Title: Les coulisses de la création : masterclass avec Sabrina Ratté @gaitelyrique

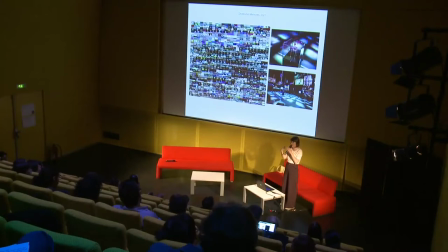Quand je parle d'inconscient, c'est un peu comme s'il y avait plusieurs réalités, plusieurs fragments de réalités qui se rencontrent et qui ne sont pas nécessairement réfléchis pour être présentés ensemble,
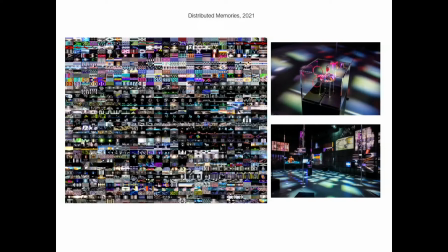mais du fait qu'ils se rencontrent, ça crée un dialogue, ça crée un sens nouveau, un peu comme dans un rêve ou des événements de notre journée se mélangent et créer une nouvelle signification. Et puis, il y a aussi l'idée qu'on présente aussi la technologie.
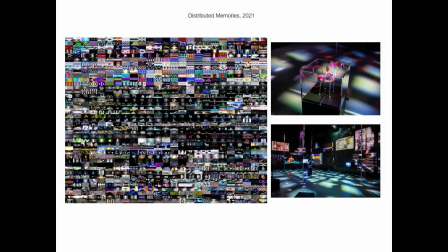Elle fait vraiment partie de l'installation. Elle est vraiment réfléchie aussi. Les fils roses, les Raspberry Pi. Donc, il y a un peu aussi cette idée de neurone, de connexion de l'ordinateur.
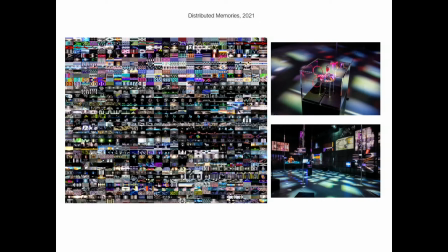On pourrait dire même que c'est une mémoire, c'est l'extension de notre mémoire, puisque sur ces disques durs dormaient toutes ces images. Donc, bref, c'est toute une réflexion autour de ça. Puis merci encore une fois à Guillaume Arsenault, parce que c'est lui quand même le magicien derrière tout ce qui est interaction.
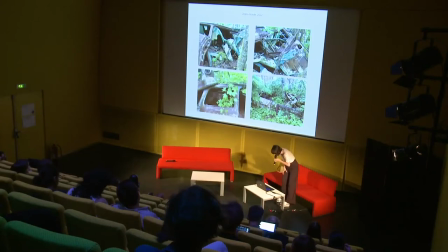Donc, j'ai presque terminé. Il me reste une dernière... En fait, il y a un sujet, là j'en suis, au projet sur lequel je travaille en ce moment.
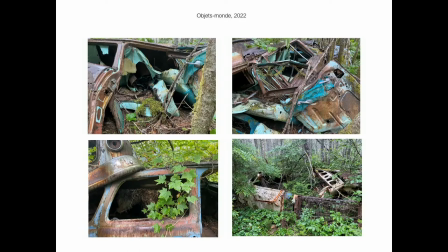Donc, j'étais professeure invitée au Frenois cette année, à l'école de Frenois à Tourcoing. et puis je dois créer une œuvre qui va être présentée au mois de septembre dans leur salle d'exposition
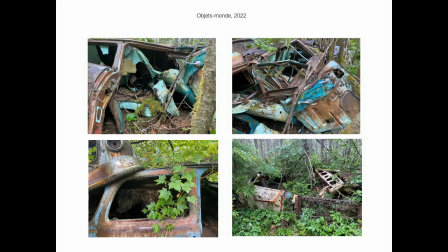et c'est un peu la continuité je dirais de Floralia dans la mesure où je me suis beaucoup intéressée aux déchets cette année j'ai beaucoup lu sur cette question puis en parallèle, en fait l'été passé je suis allée à cette île qui est dans le nord du Québec et au milieu d'une forêt il y avait ces voitures abandonnées. Depuis, j'imagine, les années 50, c'était des très vieilles voitures qui gardaient encore leurs couleurs turquoises.
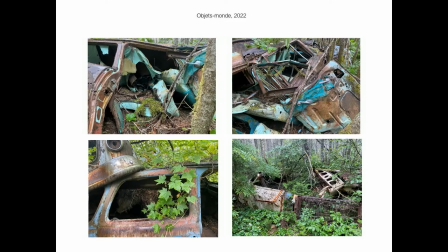En fait, c'était très beau et c'était très apocalyptique en même temps. Il y avait un côté nostalgique, mais à la fois, c'est vraiment une tension. Il y a un côté architectural aussi. Ça m'a beaucoup inspirée, donc j'ai eu envie de les scanner en 3D.
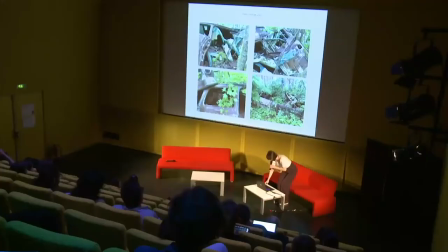C'est un peu la source du projet sur lequel je travaille en ce moment.
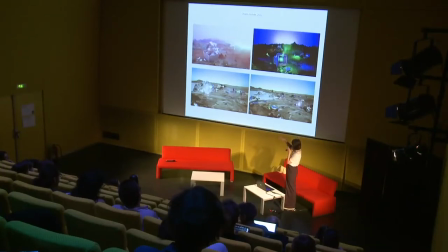Donc, j'ai commencé à intégrer aussi certains déchets que j'ai scanné, parce que cette année, j'habite à Marseille.
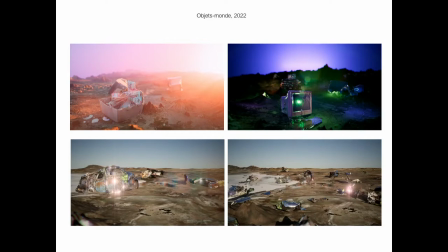Donc, il y a beaucoup de déchets à Marseille. Il y en avait pas mal à un moment, en tout cas. Puis, j'ai donc scanné des écrans d'ordinateur, des télévisions abandonnées, tout ça. Et donc, là, pour l'instant, c'est deux vidéos, mais il y en aura peut-être plus.
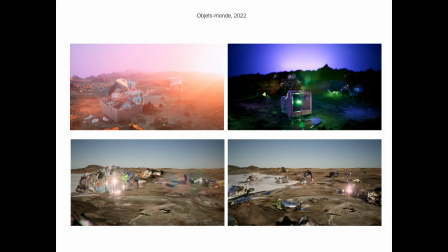On va voir. Et donc, chacune des vidéos, ça va être, elles vont tourner.
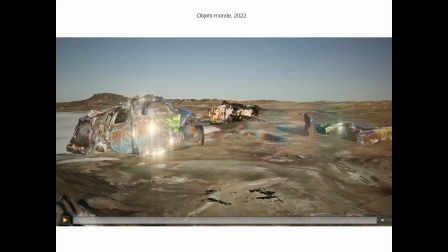J'ai un petit extrait ici. Donc là, ça tourne. Ça, ça ne marche jamais, je pense. Les vidéos dans PowerPoint. Bon. Mais bref, c'est supposé de tourner.
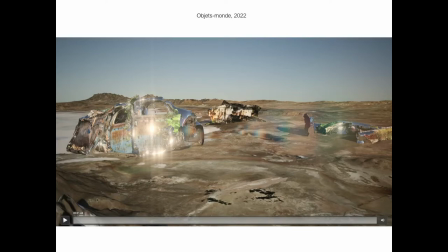Puis à un moment donné, ça explose et ça se recompose. Et puis ça, c'est sur un paysage, en fait, encore une fois, trip de Google Maps. Donc, je suis allée chercher des topographies. C'est un peu comme si les voitures et les déchets étaient disproportionnés par rapport au paysage. C'est un peu pour moi des ruines architecturales ou un peu ce qu'on va léguer finalement à un futur où il y aura encore des humains, je ne sais pas.
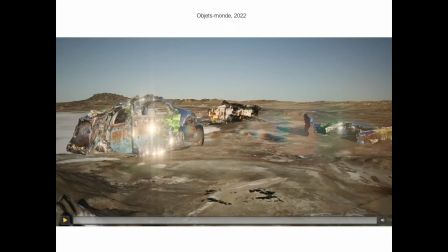Mais toutes ces traces qu'on laisse vont rester des millions d'années. Donc, c'est des questions aussi sur la temporalité. Donc, ça va être un dispositif interactif.
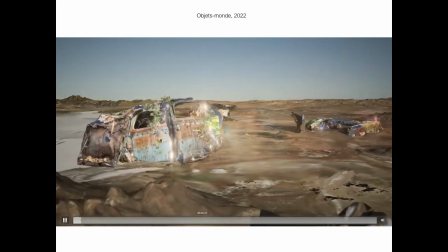Ah tiens, donc. Ça va vous donner une idée. Je ne sais pas si je peux l'avancer. Donc, ça tourne comme ça. On peut voir un peu les détails de chacun des scans.
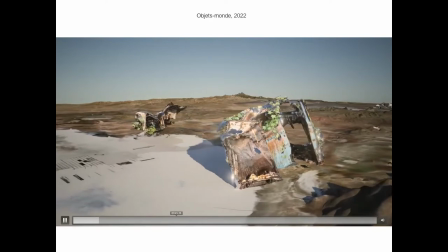Le projecteur est moyen aussi. De toute façon, il faut venir au frein noir en septembre.
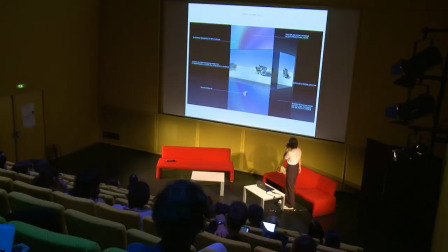Et puis, ce sera un genre de monolithe. comme ça, dans lequel sera intégré un écran.
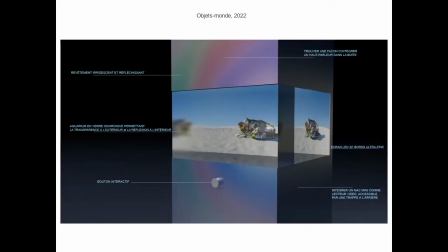Et encore une fois, un peu cette idée d'aquarium. Mais lorsqu'on le regarde à l'intérieur, c'est réfléchissant. Donc, ça crée un genre de vide en haut et en bas, et un peu une boîte miroir. Puis, il y a le bouton interactif qui va permettre de contrôler la vitesse de la vidéo et aussi le sens.
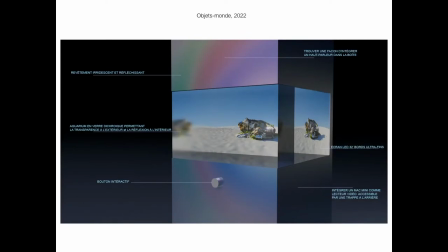Donc, on peut revenir dans le temps, on peut aller plus rapidement Jusqu'à un point où on a l'impression qu'on va faire « bugger » l'interaction. Je trouvais intéressant que le visiteur pense qu'il a fait « bugger » le truc.
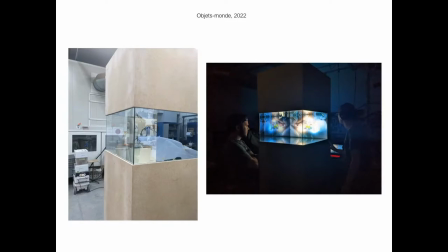Ça basculerait dans la deuxième vidéo. Ça, c'est les premières constructions en ce moment. Ça va être peint avec une peinture de carrosserie iridescente.
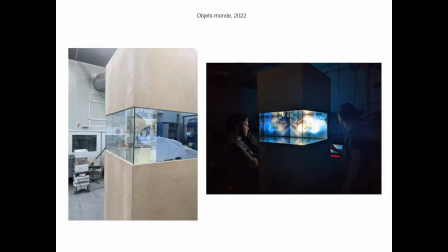puisque, comme vous l'aurez compris, j'aime bien ce qui est iridescent. Et sur ça, merci de m'avoir écoutée. Si vous avez des questions...
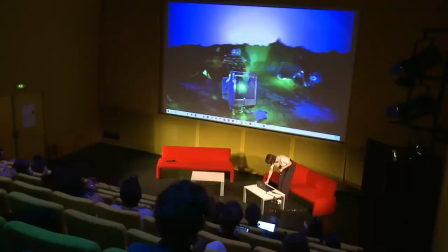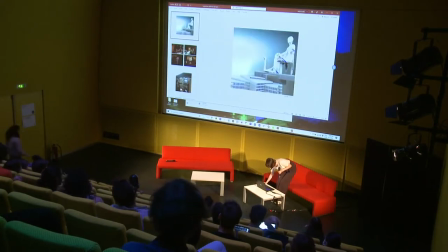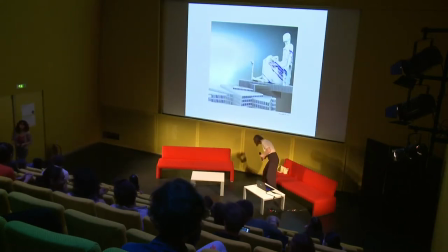Je suis nœuvrée que vous avez peut-être déjà expliqué, mais je suis très intéressée par comprendre comment fonctionne votre synthétiseur vidéo,
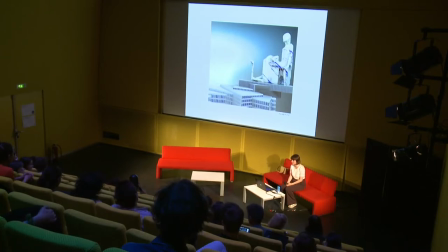notamment le lien avec la musique. Oui.
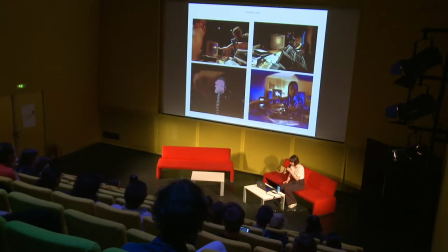En fait, c'est vrai que je n'ai pas énormément de documentation très claire, mais ici on peut voir
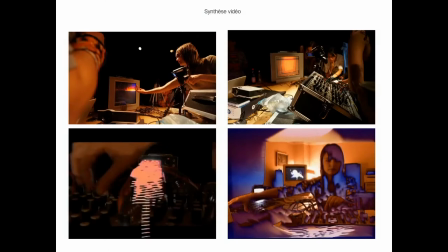en haut à droite c'est le synthétiseur je ne sais pas si je peux pointer
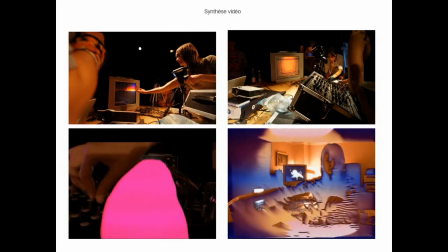en tout cas en haut à droite c'est mon synthétiseur, donc c'est plusieurs modules comme pour la musique même j'ai des modules de musique dedans donc c'est
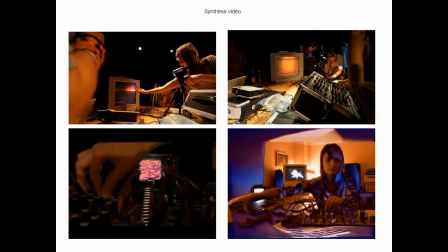par exemple de connecter les inputs et outputs ensemble il y a des oscillateurs même des mixeurs de couleurs
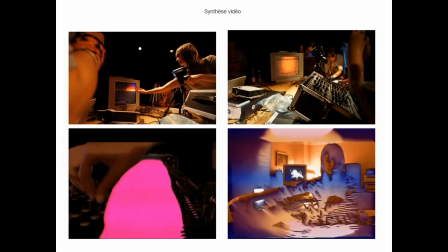et des encodeurs de couleurs il y a une sortie RGB tout ça c'est analogique c'est avec des fils RCA on peut brancher les modules ensemble et moduler avec les boutons les oscillateurs la vitesse des oscillateurs c'est
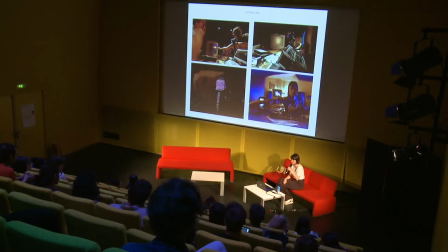un paquet de bits qui correspond à un certain format d'image de résolution Chaque pixel est distordu par des filtres? En fait, ça génère des signaux électroniques. Dépendamment des fréquences, ça peut faire des fréquences verticales ou horizontales. Ça peut aller de haut en bas.
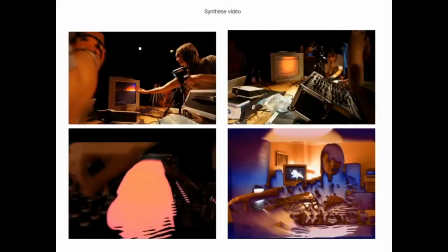Un peu comme à l'époque des télévisions analogiques, par exemple, quand on tourne le poste de télé.
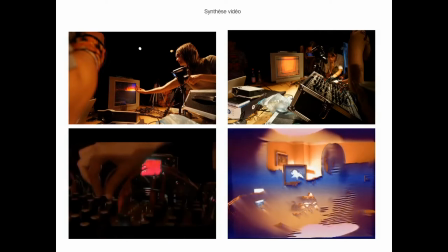C'est vraiment une question de fréquences qui créent ces...
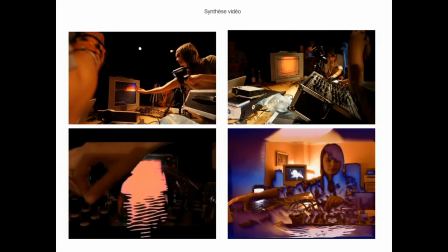Par exemple, je ne suis pas super technique, mais par exemple, il y a les fréquences comme ça, les fréquences carrées, triangulaires.
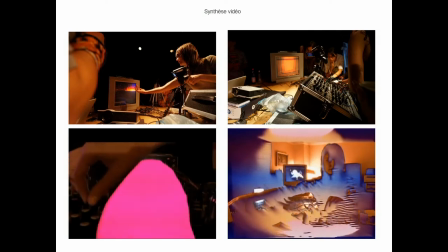À partir de là, on peut mixer toutes ces fréquences-là et ça va créer des formes. On peut mettre en transparence. Puis là, évidemment, chaque module apporte une possibilité de transformer ce signal-là. Et les effets de 3D, notamment les signals carrés, on a l'impression qu'il y a une profondeur, une perspective dedans.
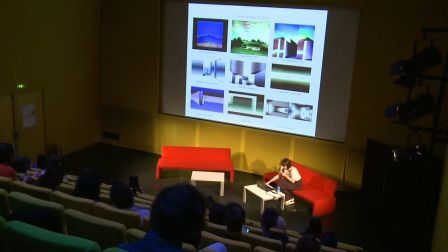Ça aussi, c'est… C'est celui-là, peut-être? Non. Oui, le portal, par exemple. Oui.